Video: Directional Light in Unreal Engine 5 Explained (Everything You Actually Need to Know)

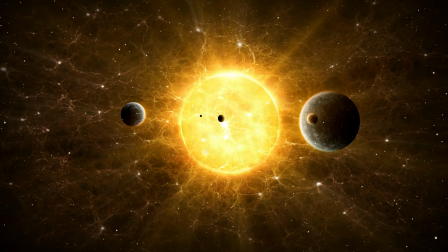[0:00]
The sun is one of the most important parts of real-world lighting, and in Unreal Engine 5, directional light plays the exact role.
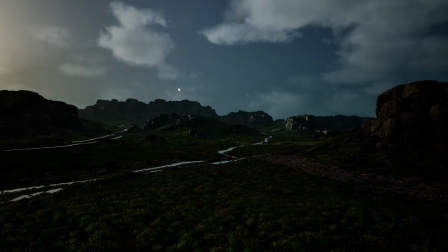[0:08]
If your scene feels flat, confusing, unrealistic, or just off, there's a very high chance your directional light is the problem.
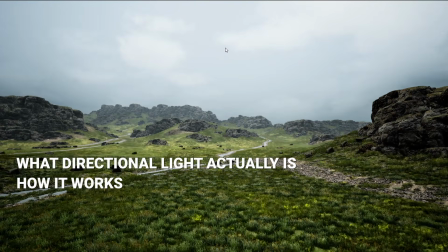[0:17]
In this video, I'll explain what directional light is, how it works, why it matters, and how professionals use it in games and cinematics.
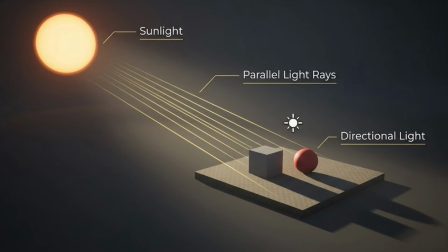[0:24]
And I'll try to keep it simple. Directional light simulates a light source that is infinitely far away from your scene. In simple terms, it acts like the sun. Because the sun is so far away in real life, the light rays hit the world from the same direction.
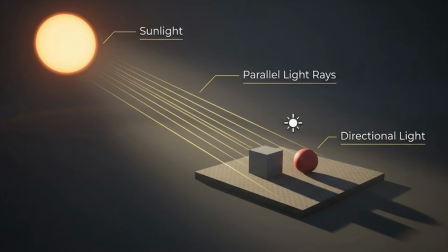[0:40]
That's why shadows from sunlight stay parallel. And directional light works the exact same way.
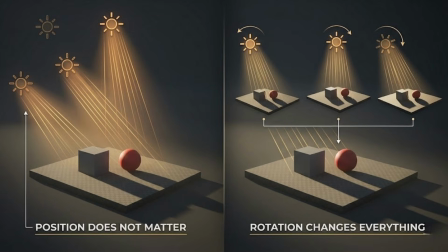[0:46]
Unlike point light or spotlight, its position does not matter, only its rotation matters.
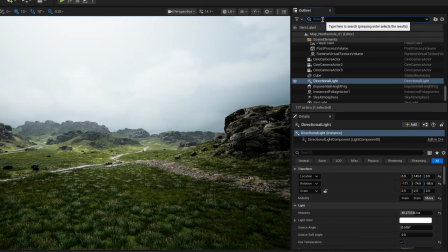[0:53]
To rotate directional light, first find it in the outliner. Or type it in the search.
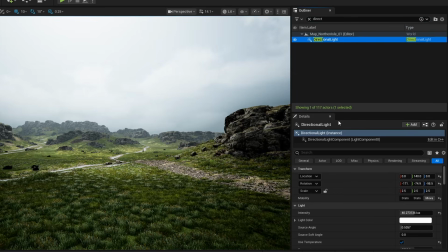[0:58]
Select it, and over here, since only rotation matters, use Y and Z axis to move the light around.
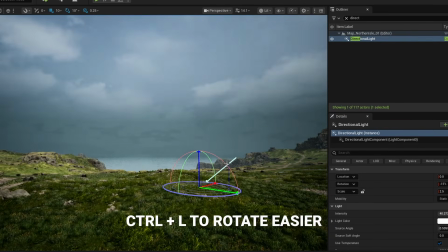[1:07]
Or even better, press and hold Ctrl and L and move the light around.
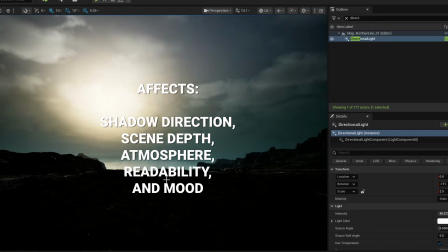[1:12]
So when you rotate it, it affects shadow direction, scene depth, atmosphere, readability, and mood.
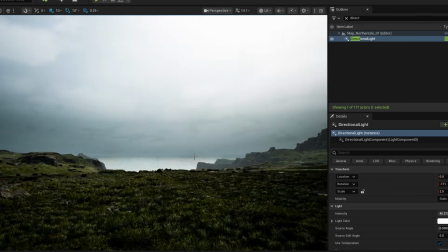[1:20]
Which means this single light can completely change how your scene feels.
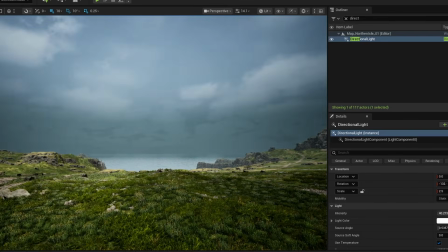[1:24]
Now, if you are completely new to Unreal lighting,
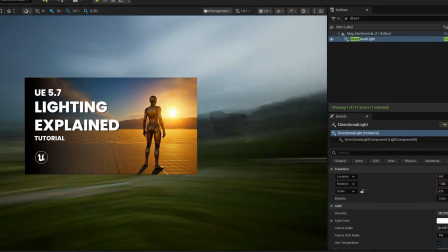[1:27]
I also made another video explaining what every major light and environment actor in Unreal Engine actually does.
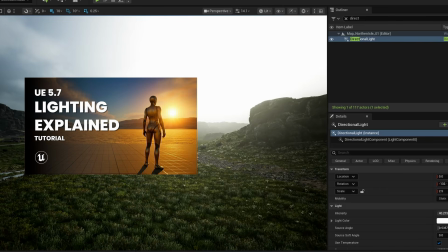[1:34]
Things like skylight, point lights, exponential height fog, volumetric clouds, and more. So if some of these terms feel confusing, watch that video after this one.
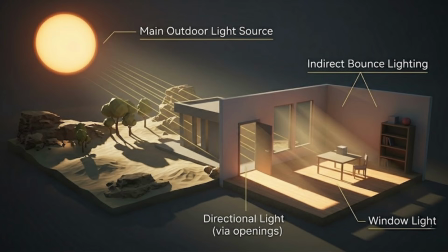[1:43]
Directional light is usually the main light source in outdoor scenes. But even indoors, it still matters because sunlight often enters through windows, doors, openings, or indirect bounce lighting.
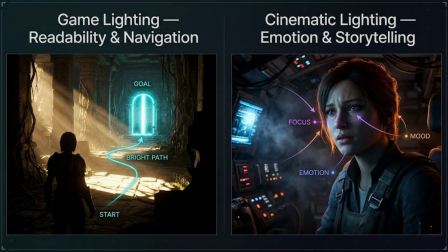[1:57]
And this is important for both games and cinematics. In games, lighting helps player understand the environment, and in cinematics, lighting helps create emotion and focus. So good lighting tells the viewer where to look, what matters, and how the scene should feel.
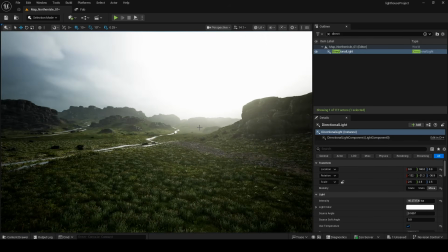[2:12]
The direction of your light changes everything. A high sun angle creates short shadows. This usually feels natural, clean, and realistic for daytime scenes.
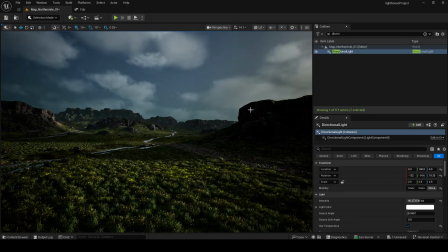[2:23]
On the other side, a low angle creates long shadows, and this feels more cinematic, more dramatic, and often more emotional.
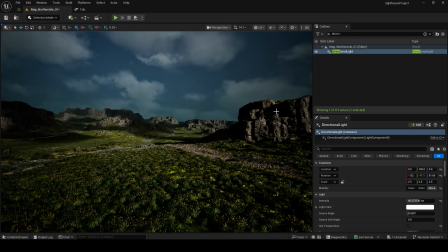[2:30]
That's why sunset lighting looks so good in games and movies. One of the biggest mistakes people make is placing too many lights everywhere.
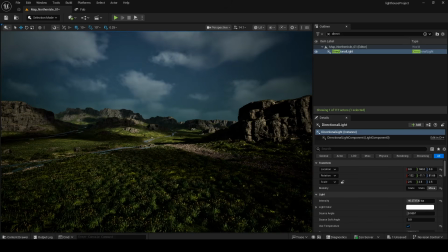[2:39]
So when everything is bright, nothing stands out. Your scene loses contrast, focus, and depth.
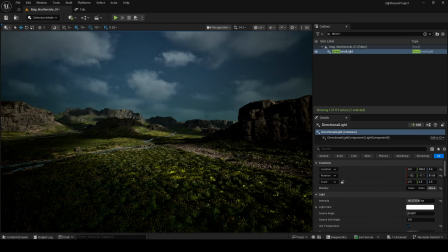[2:46]
Professional lighting is usually much simpler than people think.
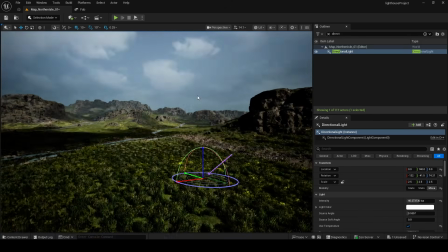[2:49]
Most great scenes start with one strong directional light, clear shadow direction, and controlled contrast.
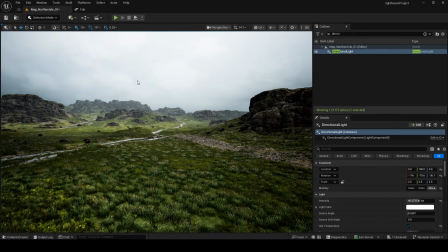[2:56]
So instead of adding more lights, try improving the main light first. Now let's go through the most important directional light settings.
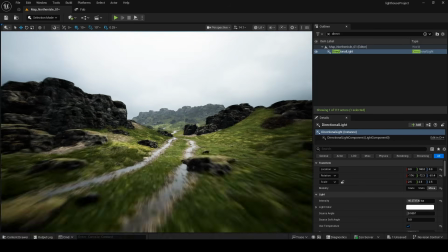[3:04]
Not every setting in Unreal matters equally. These are the ones you will actually use.
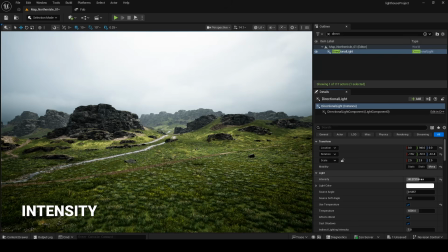[3:09]
First we have intensity. Intensity controls how strong the sunlight is.
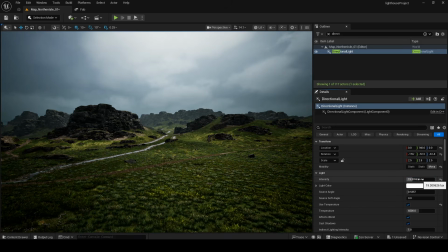[3:14]
You can change intensity here, so the higher intensity makes the scene brighter, increases visibility, and creates stronger highlights.
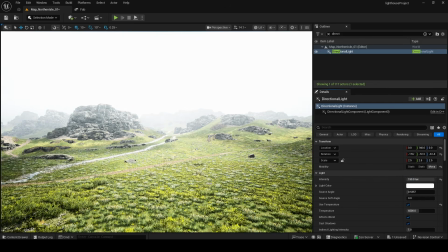[3:23]
But too much intensity can wash out the image. Your scene starts losing detail and contrast.
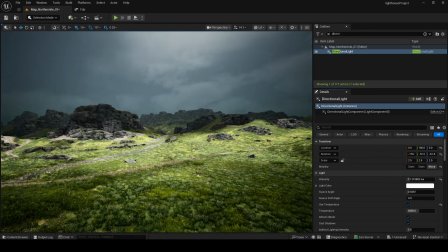[3:28]
Lower intensity creates a softer and more controlled image.
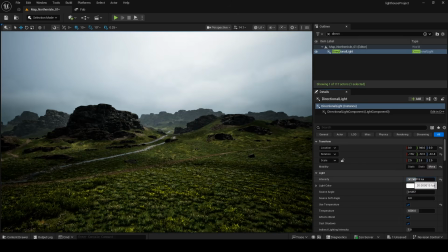[3:32]
In games, higher intensity is often used for readability, and in cinematics, lower intensity can create a more dramatic mood.
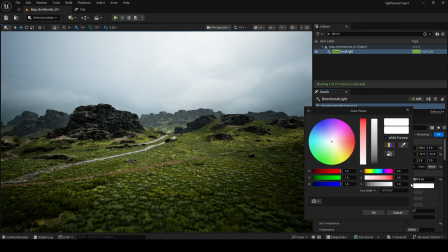[3:40]
Next we have a light color. Light color changes the temperature of your sunlight.
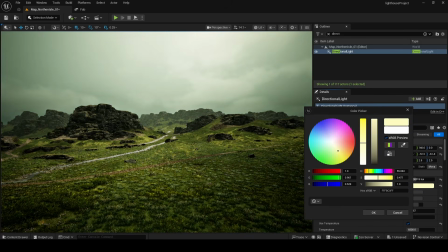[3:45]
Warm light feels natural for sunsets, feels cozy, emotional,
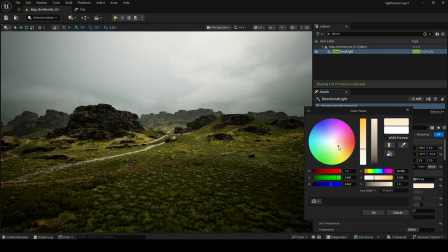[3:50]
cinematic, and on the other side, cold light feels cloudy, realistic, and sometimes more serious or uncomfortable.
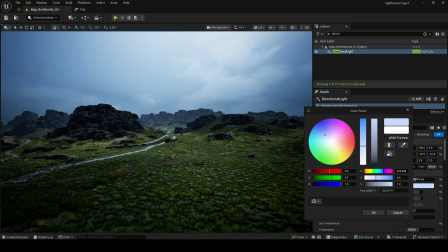[3:57]
And don't forget that even small color changes can completely change the mood of a scene.
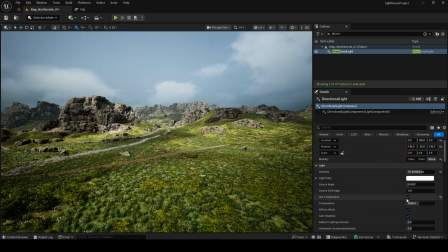[4:03]
You can also easily change it here, enable temperature, and play with the settings.
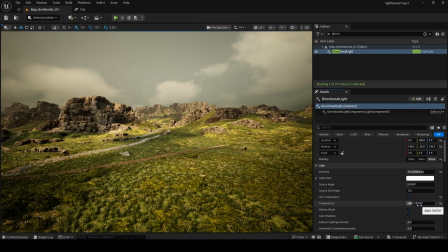[4:08]
This allows you to dial in lighting using the Kelvin scale.
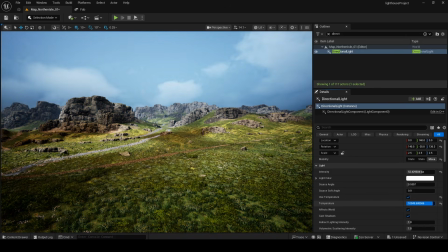[4:11]
I really prefer this scale, it's easier and sometimes you get the better effect.
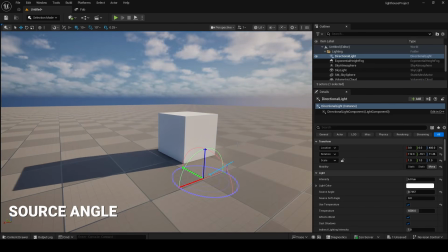[4:17]
Next we have an interesting option, it's a source angle. This is a really nice option that controls the softness of the shadows cast by the sun.
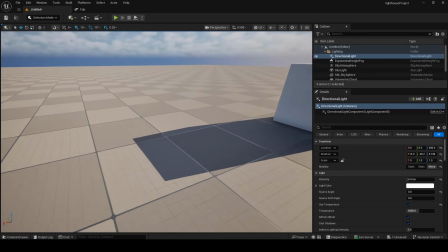[4:26]
Small angle creates razor sharp, heavily defined shadows,
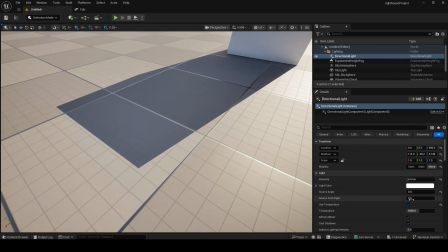[4:30]
and those are often used for stylized looks, and large angle creates softer, diffused shadows.
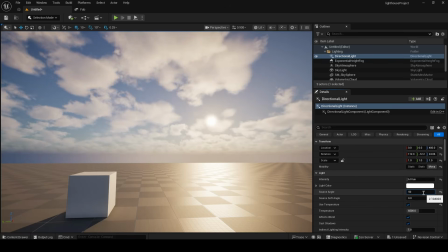[4:38]
And you can see that you can actually change the size of the sun very quickly.
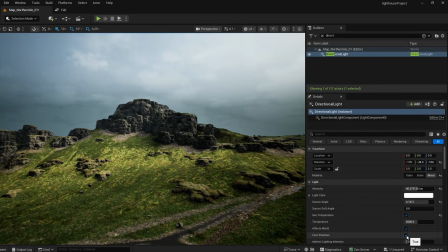[4:43]
Shadows create shape and depth, and they are an important part of the lighting setup. Without shadows, your scene feels flat. So soft shadows feel realistic, natural, and cinematic, and sharp shadows feel harsh, stylized, and sometimes more game-like.
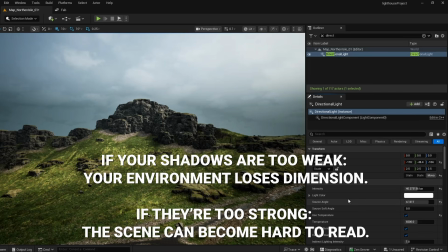[4:59]
If your shadows are too weak, your environment loses dimension. If they are too strong, the scene can become hard to read.
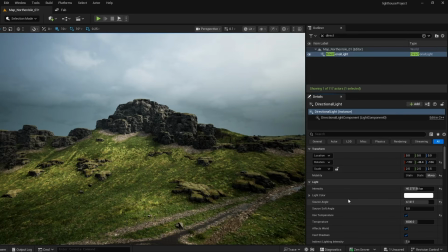[5:06]
Again, the balance comes here, and it's of the utmost importance for your scene.
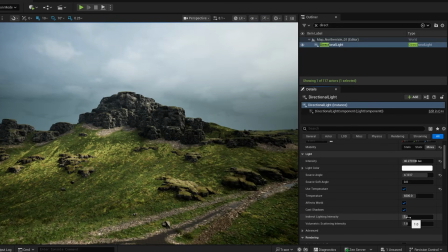[5:13]
To play with shadows, use this indirect lighting intensity. Lowering this value deepens your shadows for a grittier look, while raising it softens the scene.
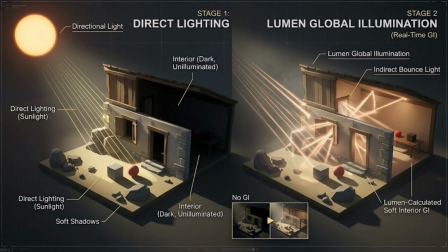[5:23]
Your directional light does not exist in a vacuum. It acts as the engine driving the UE5's most powerful environmental systems. It's a lumen. It's a real-time global illumination system that amplifies your directional light.
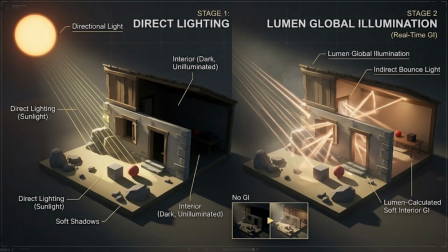[5:38]
When the sun hits a surface, lumen calculates the realistic light bounce, filling dark rooms with the undirect illumination. Another important correlation with direct light is the sky atmosphere, because the directional light dictates the behavior of the sky atmosphere.
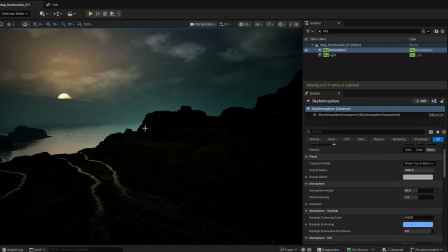[5:55]
As you rotate the sun with Ctrl and L and you go below the horizon, the sky naturally transitions through sunset colors into night, dynamically shifting the ambient mood.
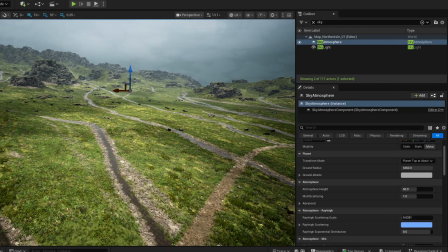[6:05]
The next thing is volumetric clouds. The sun interacts directly with UE5's volumetric clouds, generating massive cloud shadows across your landscape and scattering light through the cloud density for a photorealistic skies.
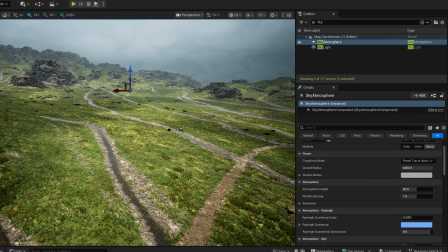[6:20]
Also, this video only covers the settings that matter most in real production, but directional light actually has many more advanced options. So I made a free PDF guide where I explain every important setting, what it does, when to use it, and common mistakes to avoid.
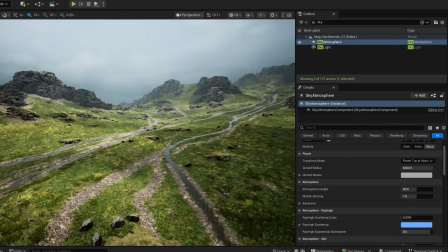[6:34]
You can download it from the description below. Here is a simple workflow professionals often use.
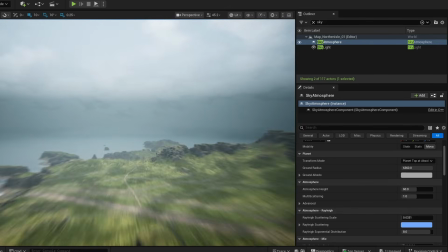[6:39]
First, we have a step 1, we need to choose the light direction. Before touching settings, you need to decide where is the sun coming from.
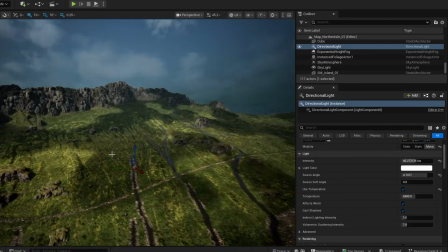[6:47]
This immediately defines shadow direction, mood, and composition. Step 2 is to adjust the intensity.
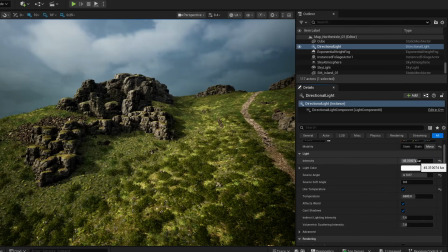[6:54]
So make sure that important areas are visible, but the highlights are not overexposed.
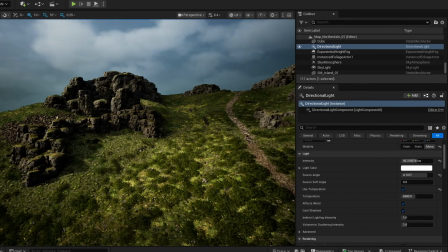[7:00]
Step 3, look at the shadows and ask yourself, do they create depth, do they help the image, or do they flatten the scene?
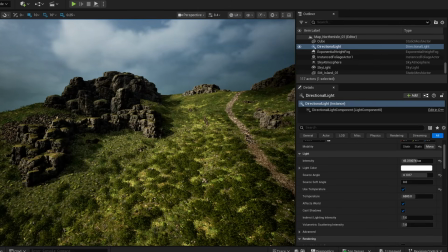[7:07]
After that, add contrast, because not everything should be equally bright, and contrast is what guides the eye.
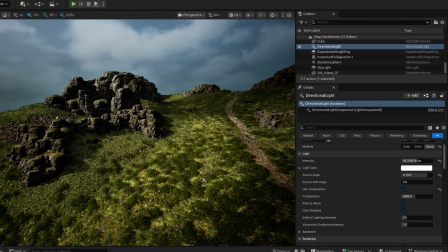[7:13]
So bright areas attract attention and dark areas create focus.
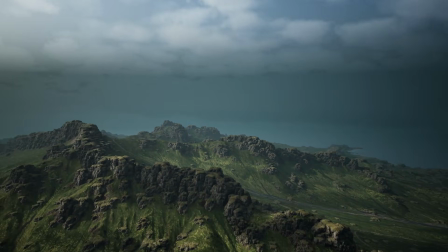[7:18]
And finally, let the lumen enhance the scene. Once the base lighting is strong, lumen can add realistic bounce lighting naturally.
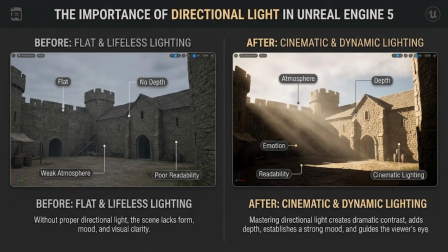[7:26]
Directional light is not just a technical tool, it defines atmosphere, readability, emotion, and depth. If this light is wrong, the entire scene feels wrong. But when it's used correctly, even a simple environment can look cinematic.
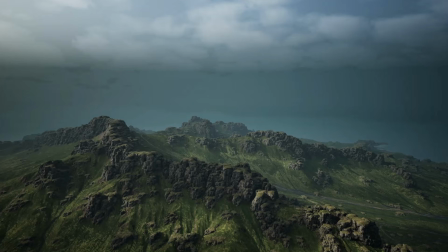[7:40]
If you want to truly understand Unreal Engine lighting, not just copy settings, make sure to subscribe.
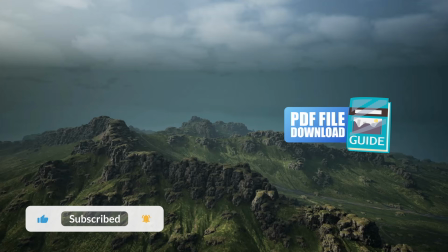[7:45]
And if you want to go deeper, download the free Directional Light PDF guide below.
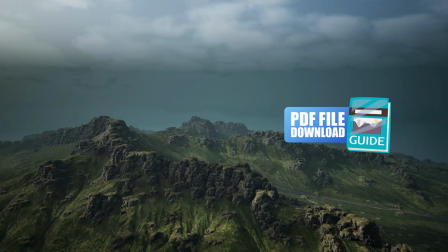[7:49]
Also check out my other lighting video where I explain what every major lighting actor in Unreal Engine actually does. Both links are in the description.